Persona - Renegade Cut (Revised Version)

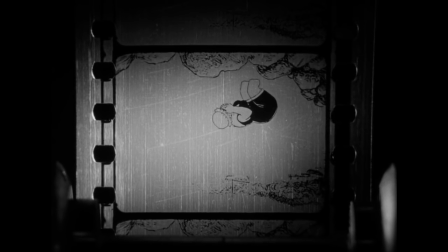246s
It's a visual poem that both sets up the film and explains it all in a kind of code, in the hidden language of images.
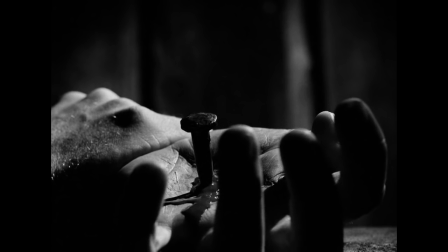253s
We'll return to the opening scene, this twisted montage, a few times. We'll have to, because everything is there.
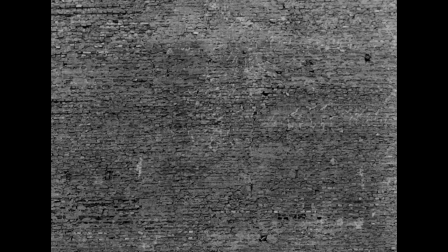260s
When you watch it the first time, it feels like it's establishing tone and serves as the prologue, and it does,
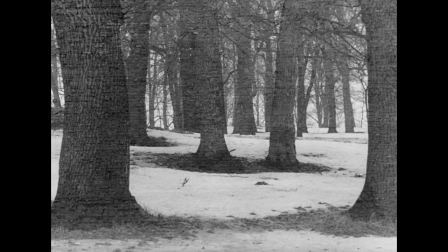266s
but after seeing the movie, if you watch the opening again, it feels more like a condensed version of the entire film.
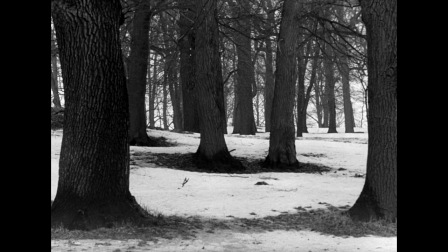272s
The clues become the bigger picture. The parts become the whole.
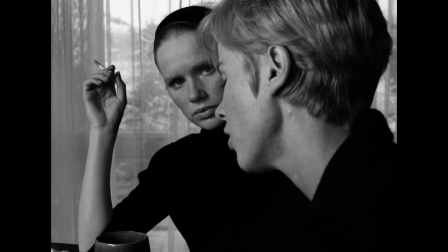277s
In the main part of the film, after the prologue, Persona concerns itself with identity.
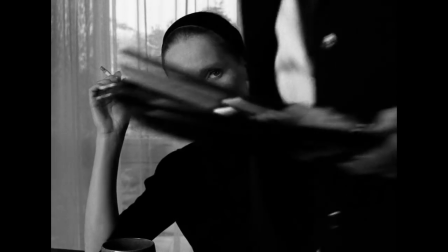283s
The identity of ourself that we have in our minds, and the identity of what we are to other people.
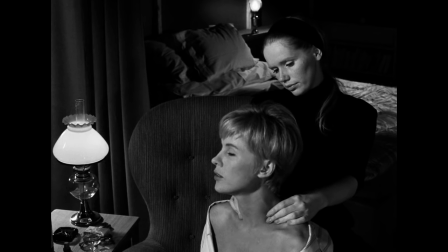289s
The idea that others are deciding who we are more than ourselves. That others are choosing our roles for us, whether it's gender roles,
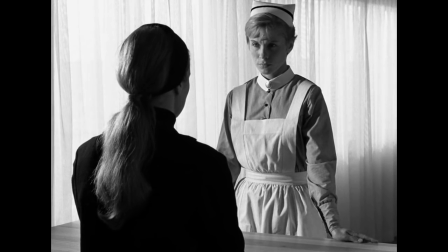298s
family roles like that of being a mother, or anything else that seems to be not of our choosing.
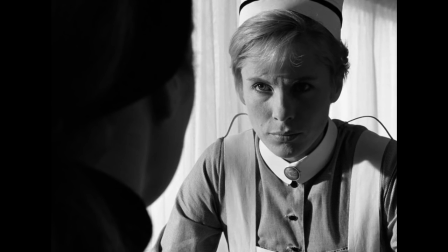303s
Life that forces itself on us without our consent. Life that we can't stop. A loss of our own identity because we never have full freedom of action due to our interactions with others.
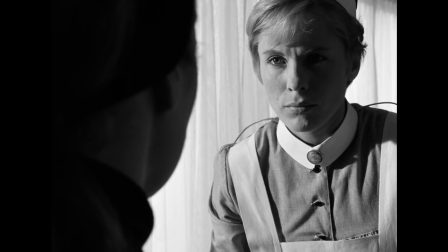314s
It's more complicated than that, but there's one scene in the film that encapsulates these themes.
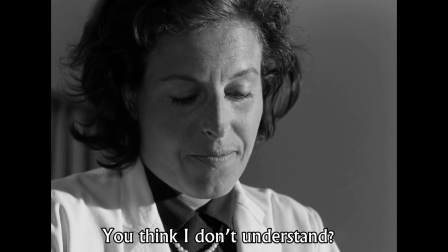320s Tror du inte jag förstår? Den hopplösa drömmen om att vara.
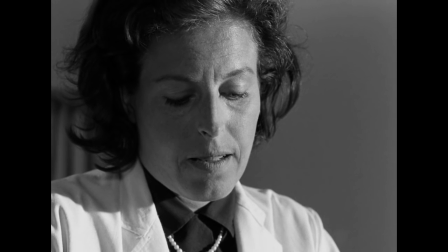326s Inte verka, utan vara. I varje ögonblick medveten, vaksam.
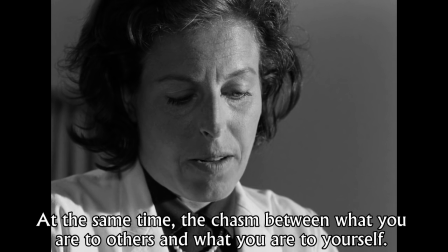336s Och samtidigt avgrunden mellan vad du är inför andra och vad du är inför dig själv.
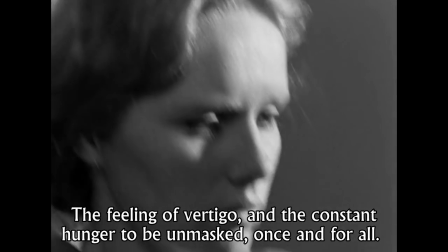342s Svindelkänslan och den ständiga hungern att äntligen få bli avslöjad.
This is repeated when Alma discovers a letter written by Elizabeth.
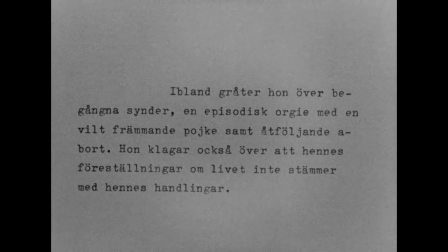351s
In it, Elizabeth says that Alma is struggling with her own perception of herself and how it doesn't conform to her actions.
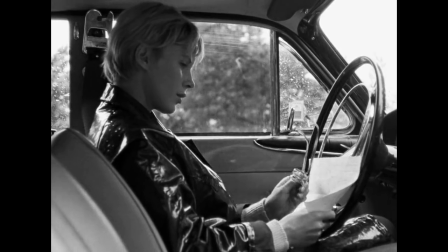358s
Almost as if she's two people or that her personality is not so easy to pin down.
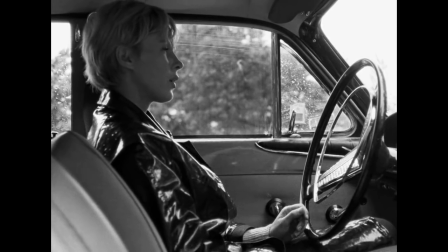363s
Maybe nobody can be so easily explained. And that, more than anything, is the heart of the film.
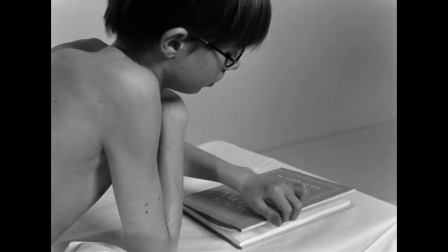372s
We can't really stop there, though, because there's another layer to all of this. Remember, modernist art is often personal, and that's certainly the case here.
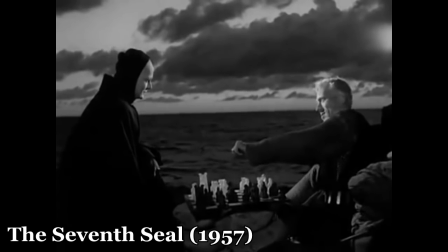381s
Some of Bergman's earlier films were more concerned with man's relationship with God, if any.
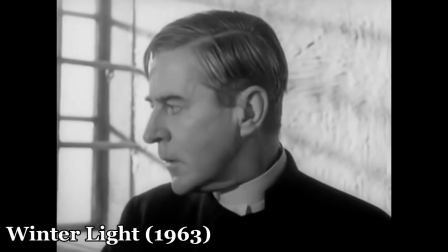386s
More metaphysical than physical. Broad strokes.
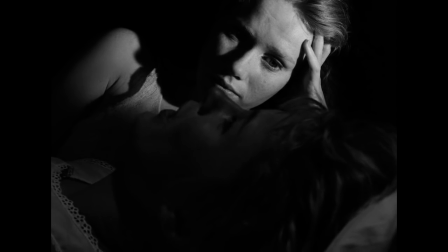389s
But if persona is about how one views oneself and how one is viewed by others, this also relates to Bergman as an artist.
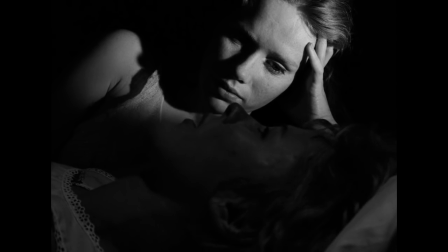396s
Some of persona came from Bergman's fears about his own creativity and how he was perceived.
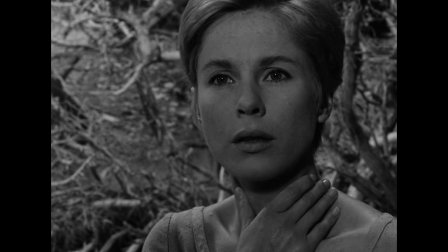401s
Not so much a case of vanity as it was insecurity.
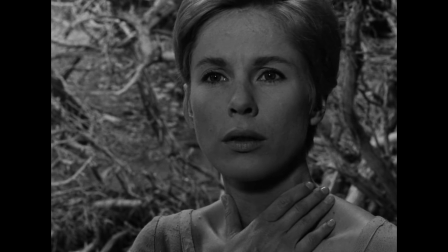405s
Persona was born, at least in part, from the director's understanding of the challenging relationship between the artist and the audience.
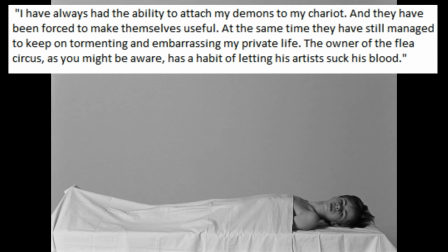412s
Bergman once wrote, "I have always had the ability to attach my demons to my chariot, and they have been forced to make themselves useful.
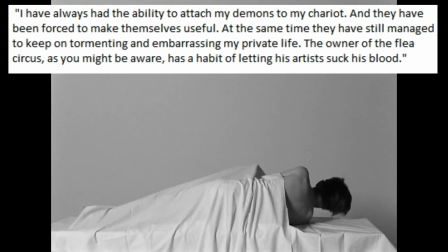419s
At the same time, they have still managed to keep on tormenting and embarrassing my private life.
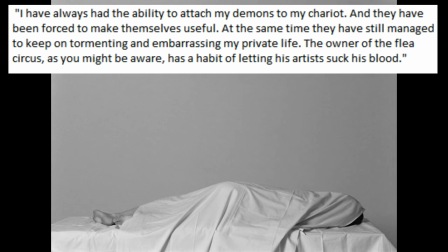424s
The owner of the flea circus, as you might be aware, has a habit of letting his artists suck his blood."
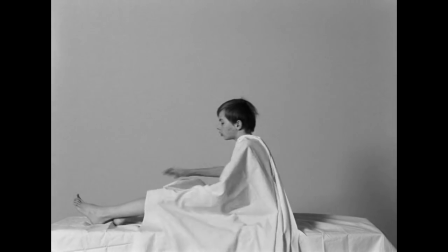430s
In a sense, Persona is a film about film.
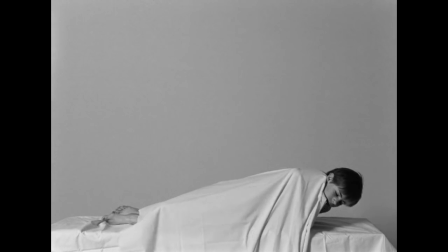434s
Bergman even suggested the title of the film could be Cinematography, before being warned against it.
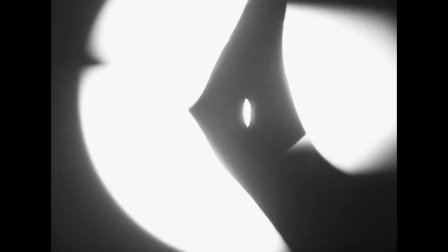440s
What can we gather from all this? Well, it may mean that Persona is showing us film at the beginning and the end with two purposes. First, it lets us know that this quest to find identity isn't only that of the women and their roles in society.
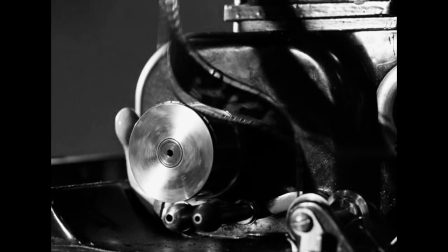453s
It's also a quest of the artist. It's a conflict. Second, it explains the plot better than anything.
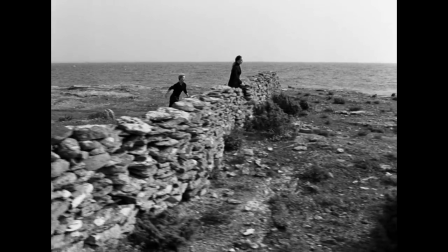460s
As we watch everything unfold, we wonder what is real and what is fantasy.
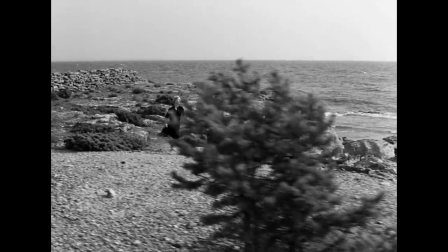465s
What is in the mind of Alma? What is in the mind of Elizabeth? Is all this literal?
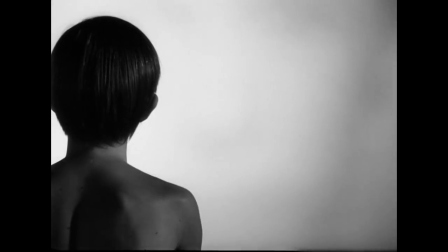470s
Or are we watching their interaction through a more subjective lens? When we see the physical film at the end, we accept that everything we just watched may be a lie.
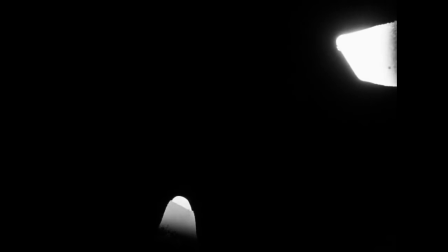479s
Maybe their lives are a movie too, a fiction, a fantasy. Maybe everything we tell ourselves about who we are is a lie.
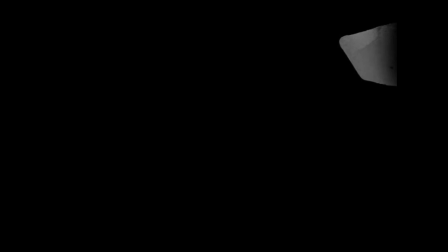487s
Halfway through the film, this happens.
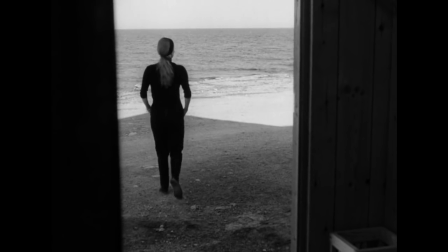507s
All hell breaks loose. The film is cut, burned, and we are left wondering what we are really seeing.
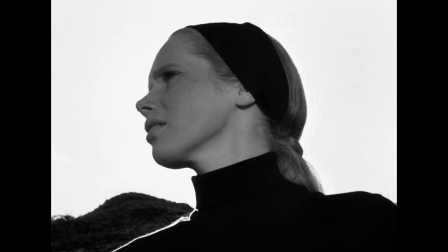514s
Is this all a lie? Are we all a lie? Maybe that's why Elizabeth refuses to speak.
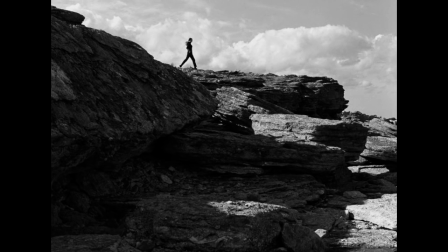520s
She's refusing to take part in the lie. It's said that it's a form of protest.
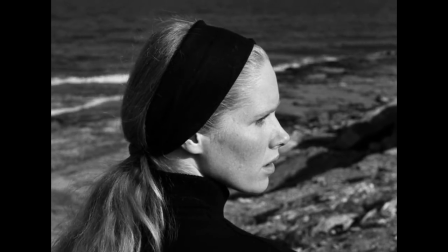525s
This isolates her, but she has realized that lie that we tell ourselves about who we are, and she can't stand to take part in it anymore.
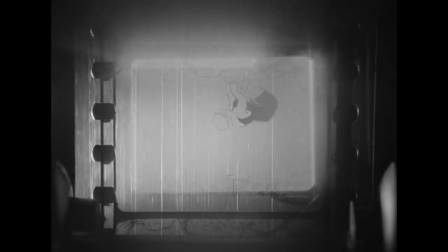532s
So what about the beginning montage of clips? Well, here we see animation.
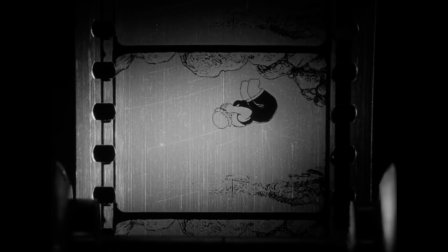537s
Someone reflecting in water. A cartoon. A child. Innocence.
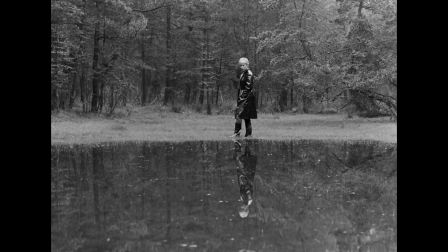542s
And then later in the film, we see a real person doing the same.
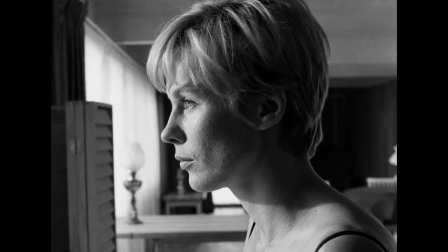546s
Only at this point, we know the film's contention that, as said earlier, our notions of life do not accord with our actions.
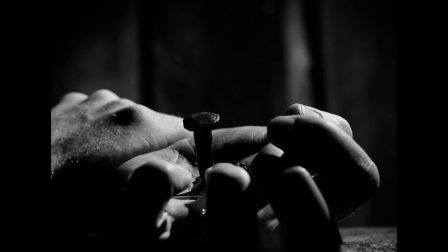553s
We see a lamb being slaughtered. And then the Lamb of God. Bergman called this dull stuff, because maybe this was his old work.
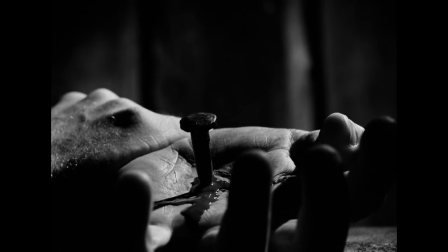562s
Preoccupation with heaven, now burned up in the projector. Then a wall becomes a forest.
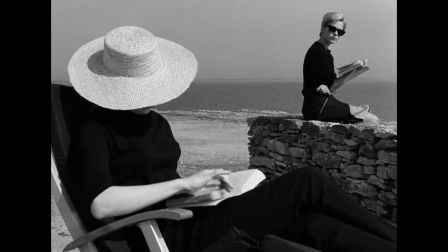568s
A dead end becomes endless possibilities. Elizabeth's silence is not a dead end, but something that frees herself.
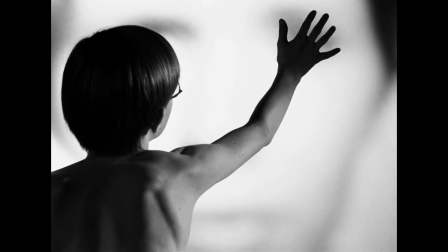574s
Then a mysterious child touches the face of a woman, but she's been blurred out to the point that we don't know her identity.
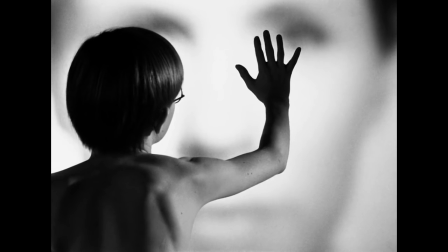580s
The ghost child could belong to either woman. The image of the face shifts between the two.
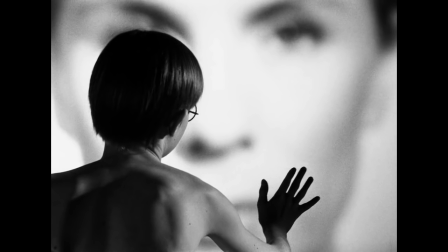585s
He is the representation of the unwanted. His presence gives us clues about both Alma and Elizabeth.
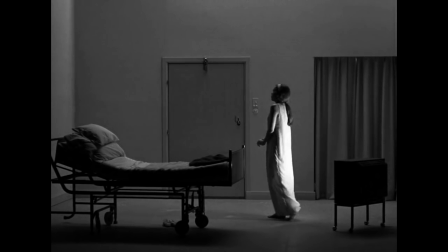592s
For a film that was almost called Cinematography, we simply must discuss the look of this film.
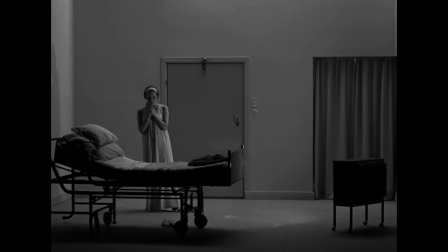599s
Not only its beauty, but how its visuals complement the film thematically.
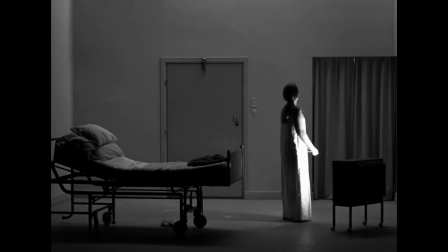603s
Cinematographer Sven Nykvist once said in an interview, "Sufficient time is rarely taken to study light.
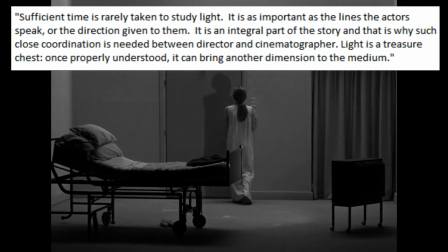610s
It is as important as the lines the actors speak, or the direction given to them. It is an integral part of the story, and that is why such close coordination is needed between the director and cinematographer.
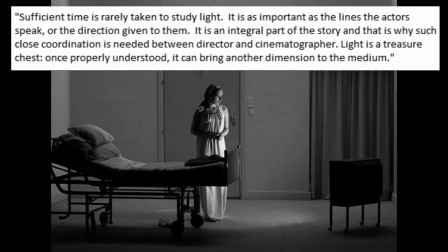622s
Light is a treasure chest. Once properly understood, it can bring another dimension to the medium."
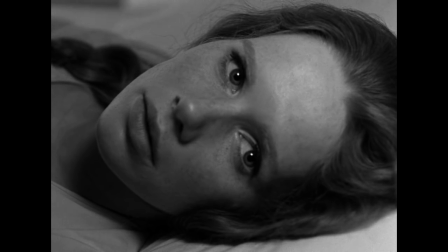628s
This is one of my favorite shots in the film. It's so simple, but it's perfect. Elizabeth's face is slowly growing darker.
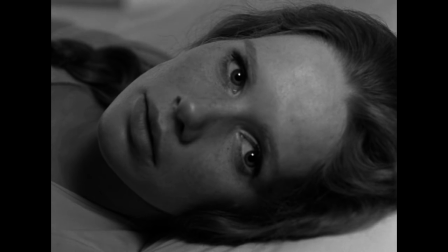635s
The lighting is dimmed more and more as this scene continues.
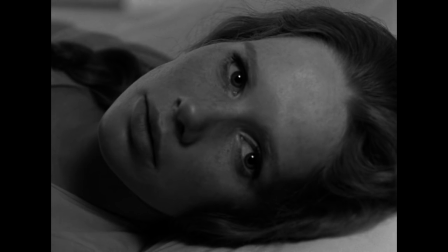639s
We get this sense that we can't reach her, that she's not just fading from the screen, but from the world, but her eyes are wide open.
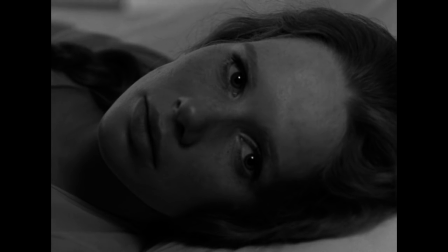646s
Maybe that means her disappearance is deliberate, part of her protest.
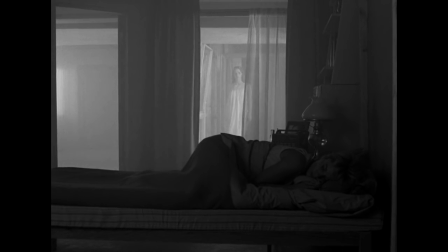652s
And here, in arguably the most famous scene in the film, we see soft lighting.
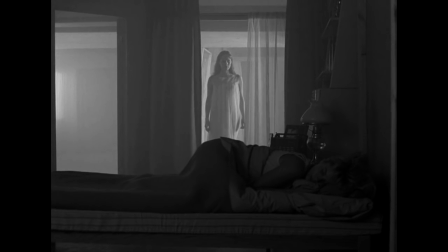657s
The light source is so faint that Elizabeth materializes almost like a phantom, like a dream. Because of the lighting, we are left wondering if this is really happening.
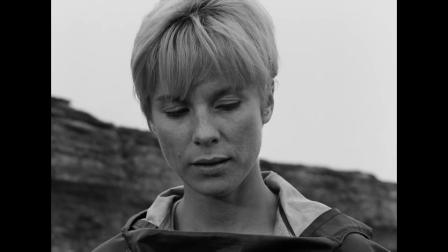666s
Later, the two discuss the night before, bathed in natural light, the light of day.
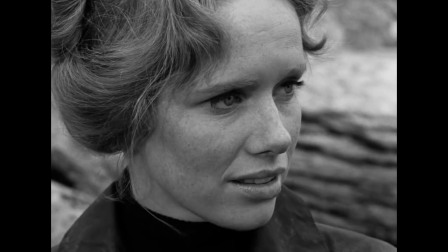671s
Everything is clearer. Alma, now with the fog of the evening and the soft lighting gone, asks Elizabeth if last night even happened.
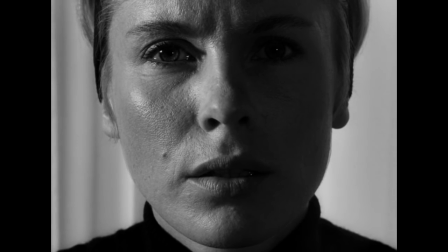680s
Elizabeth denies it. The film employs a lot of close-ups. In this scene, there is only a face.
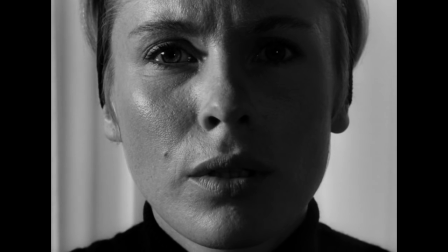687s
Even the background is gone. It doesn't even exist. It's reminiscent of the famous silent film, The Passion of Joan of Arc.
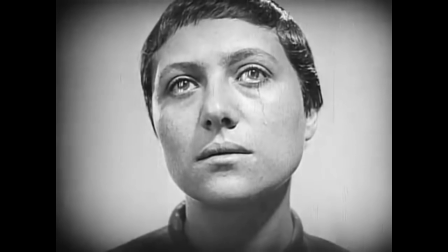694s
We focus exclusively on the character. Their reaction is everything. The rest of the world has melted away.
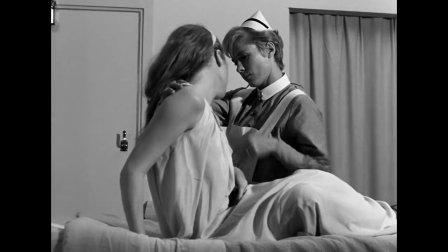700s
And that's the film. Introspection of the mind, of the soul, reflection of self.